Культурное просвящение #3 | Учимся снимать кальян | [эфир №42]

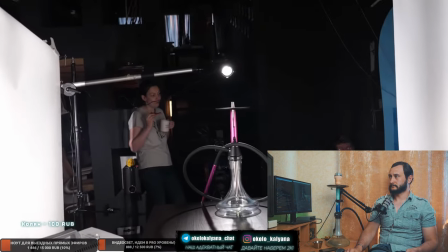52:04 по свету здесь почти все то же самое как это про что я рассказывал единственно что здесь нету контрового света и соответственно не на рельсах стоит кальяна на столешнице на этой киевской это просто до движение там никакого нет это на монтаже и типа фейковый слайдер такой сделал немножечко в конце на самом деле это
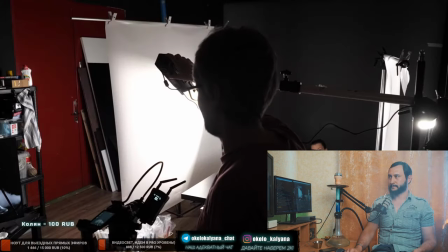52:22 один большой статичный дубль где мы напустили очень много дыма и просто долго ждали пока он развеется и в концовочке его нарезал на кусочки для того что ну получилось
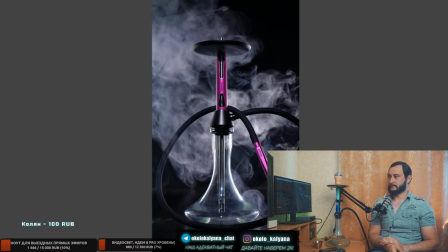52:31 то что получилось на там еще ставка небольшая ездили перебивки крупного плана но в целом вот
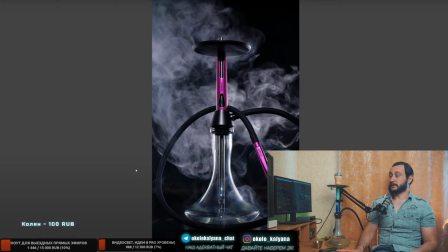52:36 это видите насколько прорисован хорошо кальян то есть прикольно то что делаю захват монитора вы еще и мышку видите вот эти вот грани как они аккуратно прорисованы то есть насколько шикарно и дорого все это дело смотрится то ли дело когда ты ставишь свет просто либо фронтальный лупанул то ли просто 2
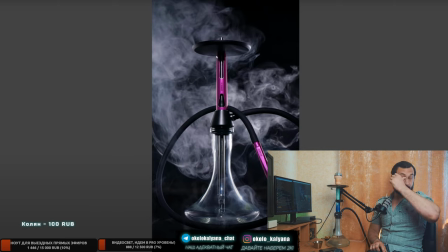52:55 по 45 каких-то жестких источник одинаковых поставил хорошо вот это вот профессионально единственно я бы конечно на монтаже вот эти блики удали удалил потому что есть такое психологическое восприятие картинки ты сначала видишь допустим лица в кадре потом допустим движение да и дальше
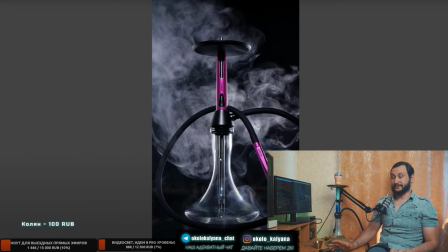53:15 уже идет всякие там цветовые контрасты яркостный контраст и вот Вот цветовые вот эти вот вещи, это одна из тех тем, которую видишь в первую очередь. И блики немножко отвлекают. Более-менее хорошо прорисованы блики по колбе.
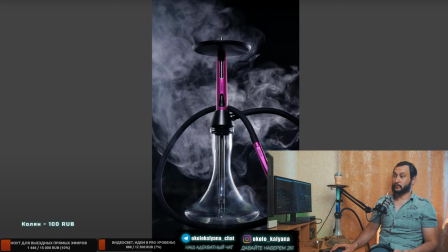53:32 Опять же, если вы ставите два источника по 45 градусов, у вас они все здесь будут. Вот эти квадратики, круги, стритбоксы, там, не знаю, ваши софтбоксы, октобоксы, они все будут отражены. Когда ты снимаешь со световыми экранами, эта колба обрисована чисто по кантику. Так, как убрать запах у кальяна? просто хорошенько его промыть если прям вообще не помогает то там
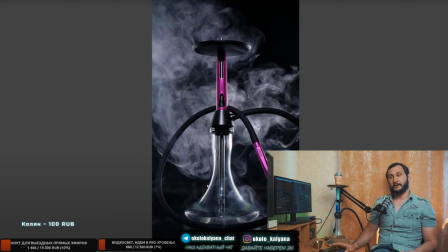53:52 уже сода лимонная кислота все тебе в помощь и как это шняга у нас есть для мытья кальянов ss короче два бренда есть которые выпускают всякие
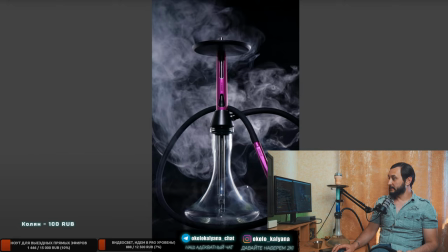54:07 приблуды для мытья кальяна подскажи примерное время стрима в четверг а то раньше в 7 часов нужно подготовиться были сады какой момент если будет жесткое солнце то картинка будет так себе. Скорее всего мы будем... Ну, видишь, в Питере, блин, сложно без солнца, да? Конкретно сейчас, летом, потому что мы вчера ехали...
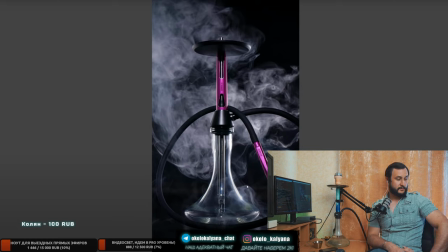54:27 Во сколько? В 10 часов, да, или позавчера? Во сколько? Мы в полдесятого ехали, и солнце лупило прям в глаза. Уже у всех там, как бы, в регионах темень, а мне солнце лупит в глаза. То есть в 23-30 здесь еще прям светло-светло.
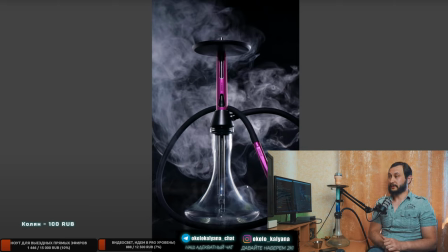54:42 Только после 10 уже такой хороший, приятный свет начинается. До 10 еще жестко лупит солнце. Я не знаю, как с этим быть, но все равно, скорее всего, стрим будет смещен примерно в 7 часов по Москве.
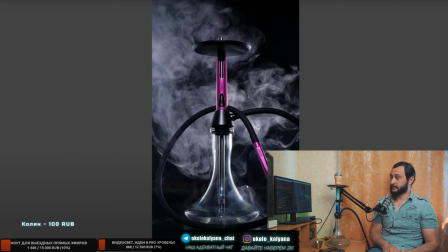54:56 Стоит покупать Эми Делюкс 06. Я бы не стал. И, наверное, большинство на этой трансляции тебе тоже посоветуют. Да, Нелли Текс. Да, одни из тех, кто производит моющие средства для кальяна.
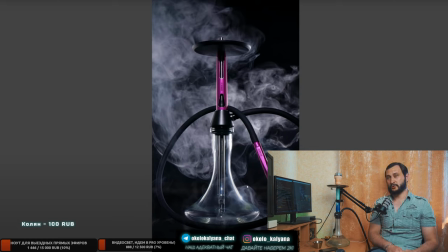55:09 Помой соды лимонной кислотой. Да, тоже по полощи там соды. Можешь прям засыпать соды чуть-чуть туда какой-нибудь влаги и сода сорбирует какие-то запахи. Но металл одно дело другое дело чаши шланг металл проще помыть вот чаши могут накапливать запах и шланг
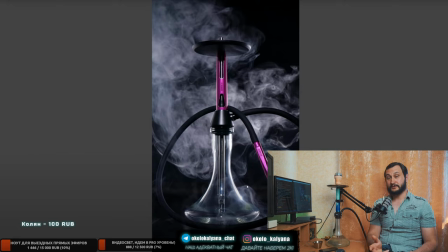55:27 силиконовым первым делом попробуй просто заменить шланг большинство запаха уйдет если прям вообще не уходит то уже начиная соду лимонку применять где можно заказать по почте россии